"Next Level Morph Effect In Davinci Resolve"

So everything I'm gonna shoot today is gonna be 50 or higher.
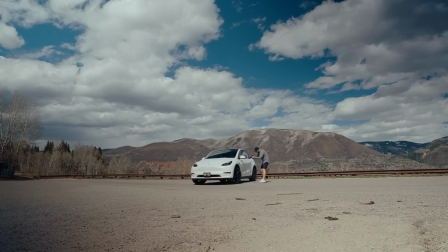(8:20)
I'm gonna first start taking some wide shots, and then as I take more photos, I'm gonna get closer to the car and start doing detailed shots.
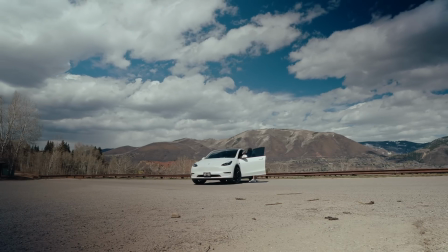(8:27)
Think about how you shoot a hyperlapse. Now, this isn't exactly like a hyperlapse, but you will apply the same techniques to shooting for this effect.
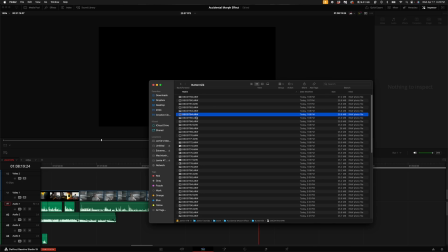(8:35)
Here are all of the photos I just took during that shoot, but you can't just drag them directly into DaVinci Resolve.
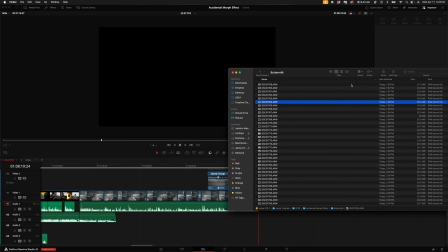(8:41)
So the first thing you wanna do is, in the folder where the photos are, you wanna create a new folder, and let's just call it Converted. Then what you'll want to do is download Adobe DNG Converter.
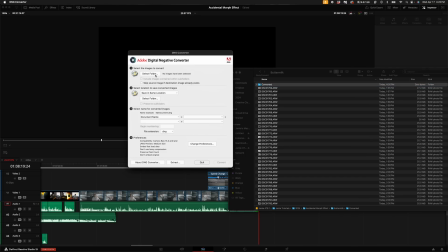(8:55)
I'll leave a link down in the description. Once you open up the Adobe DNG Converter, what you'll first want to do is select the folder where the photos are. Then you want to select the folder where you will save the converted photos. Go ahead and select the converted folder that we just created.
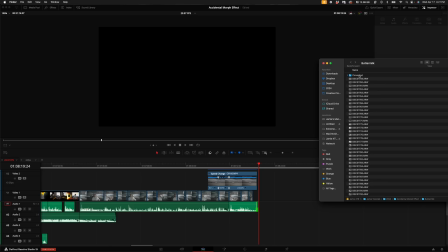(9:14)
Then select Convert. Go ahead and click the converted folder and drag it into DaVinci Resolve.
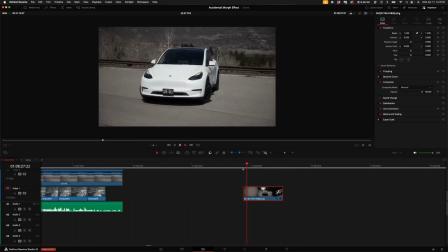(9:20)
Then I'm gonna zoom it in so it fits the frame of the project. And when I play this back, you will see I have a bunch of photos once again.
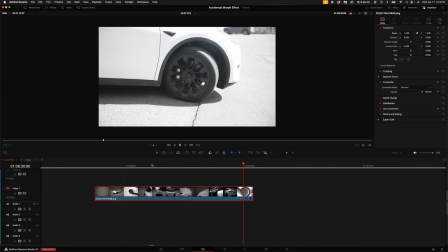(9:27)
So you can either choose to cut out certain sections to apply this effect, or you can do it to the entire video. I'm gonna find the section where I rotate around my entire car. I'm gonna do some color correction and add one of my LUTs real fast.
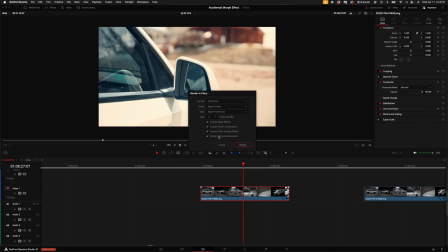(9:40)
Now I'm gonna right click, render in place, just like we did before. And then I'm gonna apply the effect just like I showed you earlier in the video.
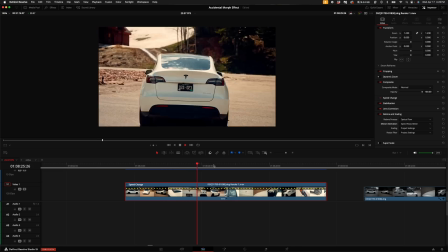(9:48)
Now, what's really cool is now when you shoot it like this, it kind of just blends together and everything just looks super cohesive. So
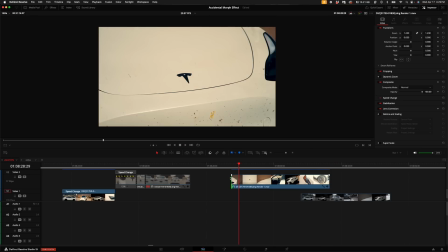(9:56)
this is a great example of keeping everything cohesive and in the same exact part of the frame.
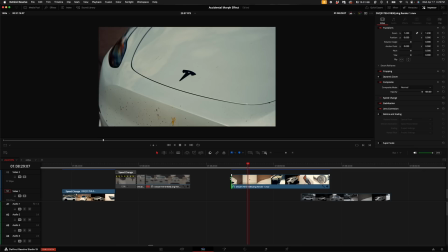(10:01)
I kind of do this parallax around the Tesla logo on the hood of my car. The entire thing was stretched to about 44% of the speed.
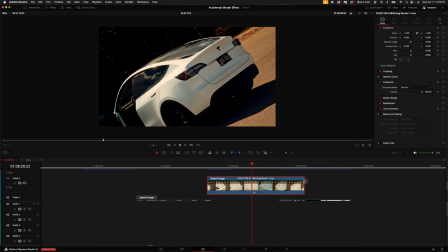(10:08)
But if I really stretch out maybe these 6 or 7 photos, and then I apply this effect, it creates such a unique look in the actual subject and the focus of the frame. Stays pretty normal, but everything else is shifting around it.
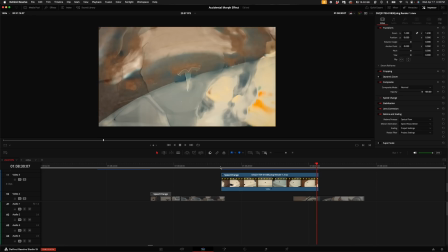(10:21)
I think it looks epic. And when you have continuity throughout all of your shots, you end up with beautiful looking morphing kind of things.
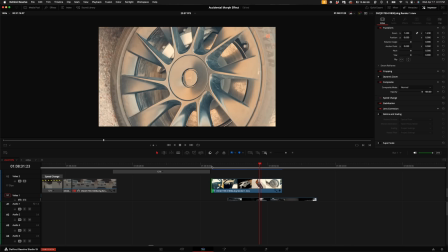(10:28)
And it's just super unique. With this, I added some rotation to the shot and it kind of makes like a really cool back and forth rotating sequence.
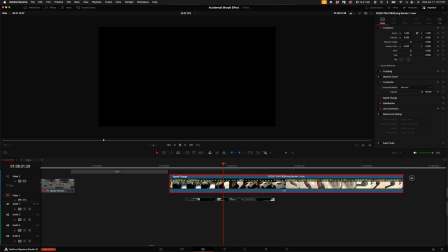(10:36)
And so when you apply the effect to this, I'm gonna slow it down quite a bit. I'm gonna try selecting enhance better just to play it back. You get a pretty interesting, not super jolty morph.
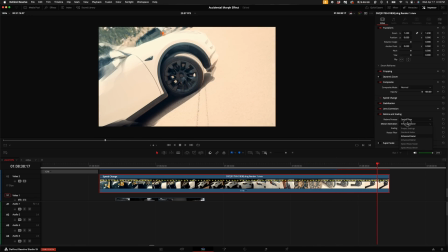(10:48)
This is enhanced faster, but I actually kind of like the looks of speed warp faster and speed warp better.
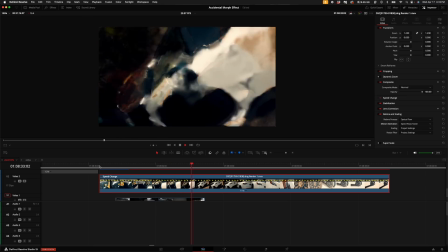(10:55)
Speed warp faster almost is like the perfect blend between the two.
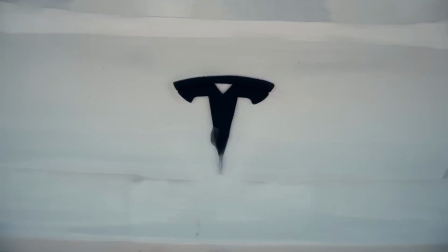(10:59)
So remember, keep the center point of focus in the middle of the frame and everything else will be morphing around it and create this really unique effect.
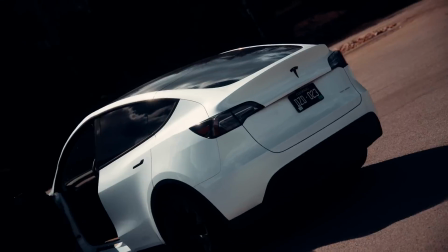(11:08)
If you found this video helpful, like and subscribe. Love you guys, and I will see you in my next video.